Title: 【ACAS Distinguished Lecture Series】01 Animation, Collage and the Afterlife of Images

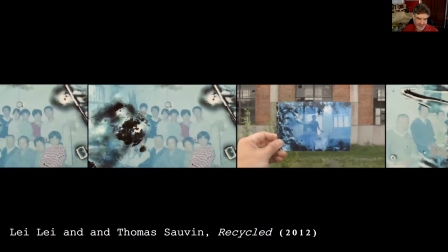928s
A segment is dedicated to photos at Tiananmen Square,
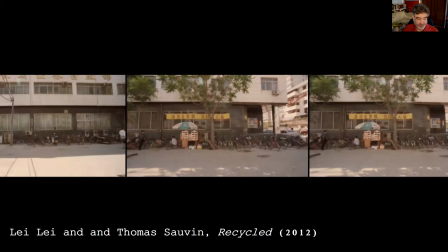932s
and as I've discussed in an essay published a long time ago in 2010 the square the tenement square that
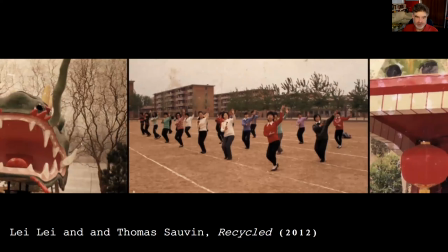941s
is gave rise to multiple genres of photography taking advantage of the tension
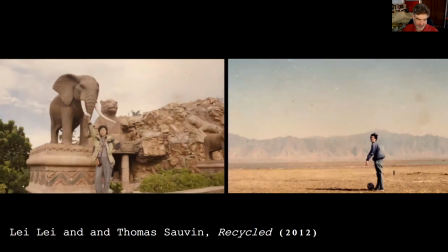947s
between state symbolism and individual memory one such genre was that of taking
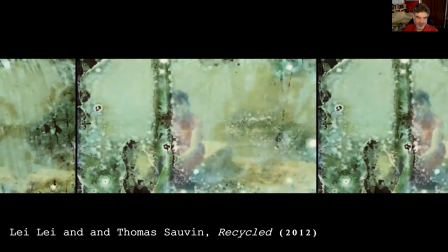954s
a photo while holding up an older photo obvious consciously reflecting on the creation
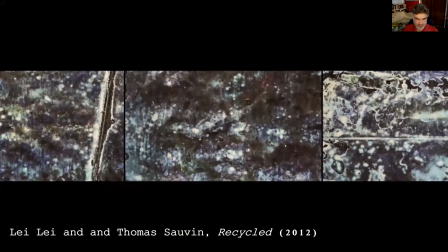961s
of memory through visual media recycled the piece we're watching right now,
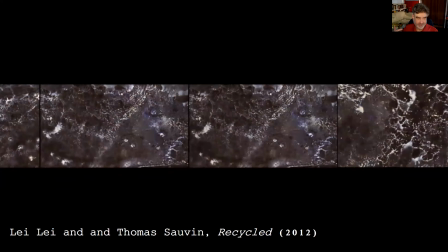967s
is imbued with a sense of the passing of personal time and collective history.
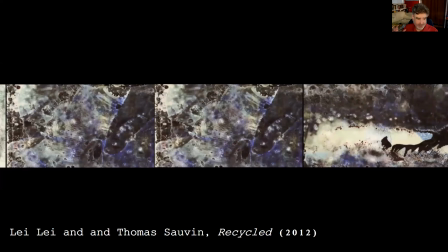975s
Now what is missing,
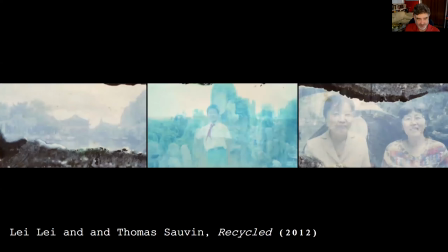977s
what seems to be missing from discussions of recycled is the formal insistence
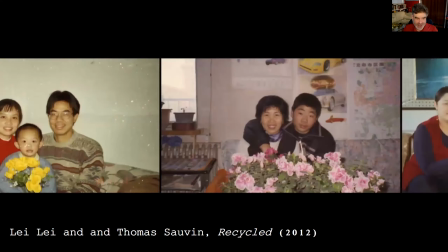985s
on the ephemerality of the photographic medium
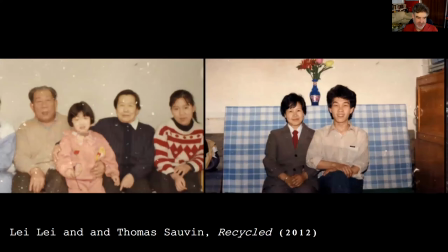990s
and the role of animation in mediating this transience.
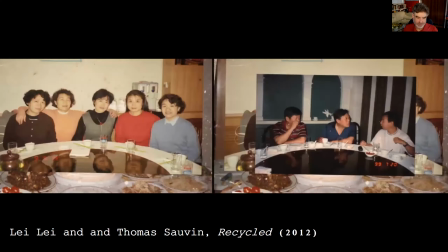995s
The photos are often blemished,
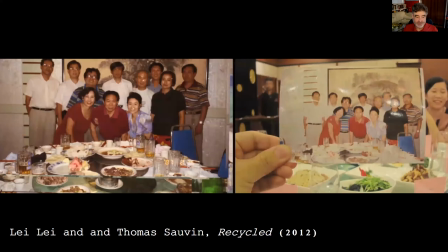998s
faded, overexposed, and even chemically deteriorated to the point that they show only abstract patterns,
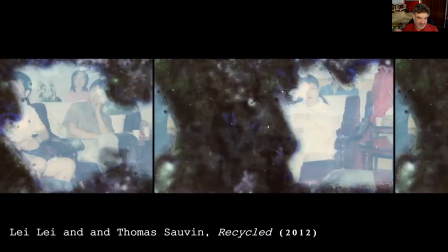1005s
which is right there, demonstrating the precarity of images.
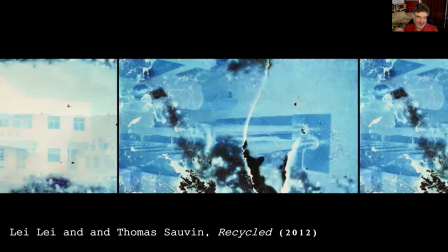1011s
Each photo is presented as part of a strip moving horizontally,
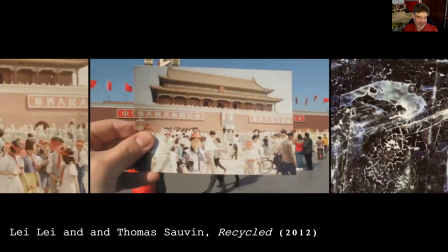1016s
as if it were a frame in a movie film.
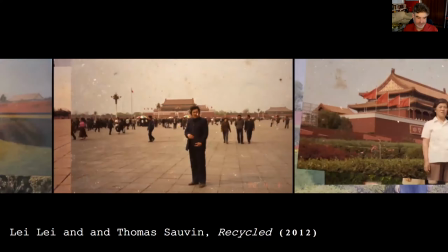1020s
The final effect suggests that Lay and Sauvain have strong film frames back together.
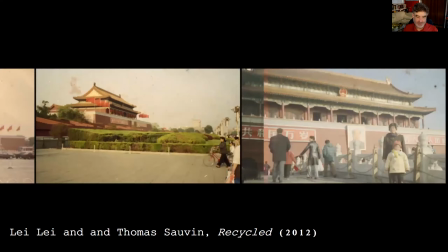1028s
In fact, these are completely disparate still images that have been collaged into an animation.
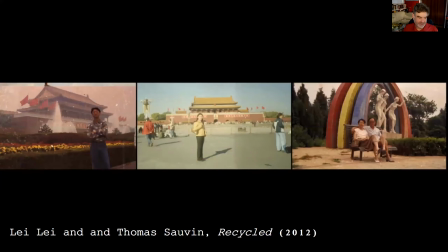1037s
I'd like to dwell on a few points here. First, in line with Voce's observation, Lay and Sylvain's animation,
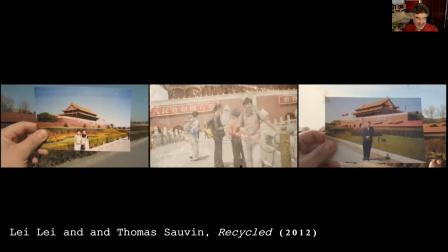1045s
restores the sense of a material, analog, tactile medium.
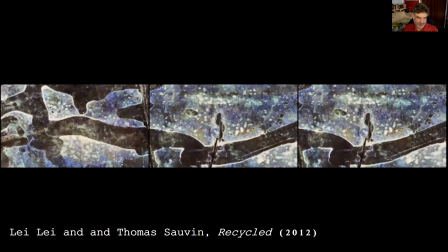1052s
The animators introduce the animation with showing only the perforated margins of the film. Second, the images are shown to be already expired insofar as their original intent is concerned.
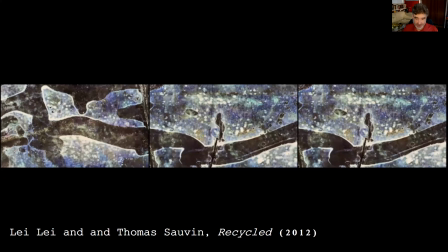1070s
They have been discarded and recycled. Animation entails in this case reuse after the death of the image, not preservation, but indeed recycling into a different image in a different genre and with different purposes.
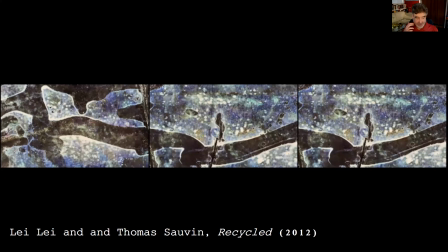1091s
Third, the animation is created through collage work, not just any concatenation of one still after another, but rather placing next to each other and after each other unrelated images, creating a new context.
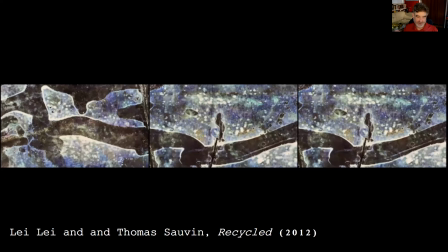1110s
The collage forces us to consider how little the digital remediation truly gives the photos a new life. Instead, we must acknowledge animation as a Frankensteinian stitching together of dead parts,
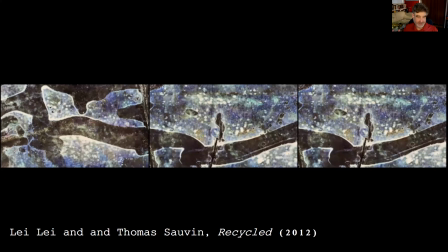1128s
of expired images. Recycled, this work, points to the blurry distinction between the medias and genres, including animation, photographic collage, and video using found footage.
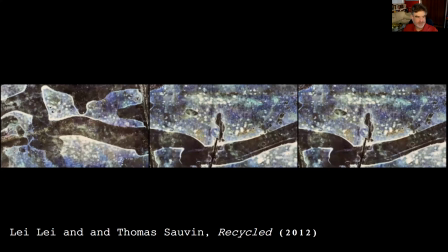1146s
There is a continuum between, say,
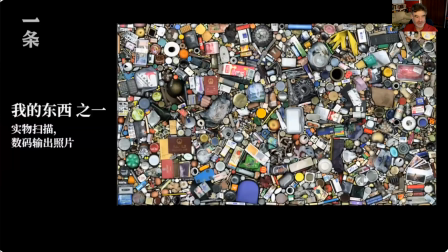1150s
Hong Ha's found object photographic collages in My Thing.
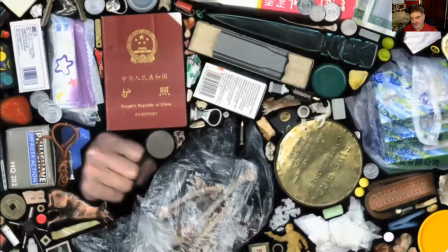1157s
We see here a video of it, but it's actually just a photographic collage.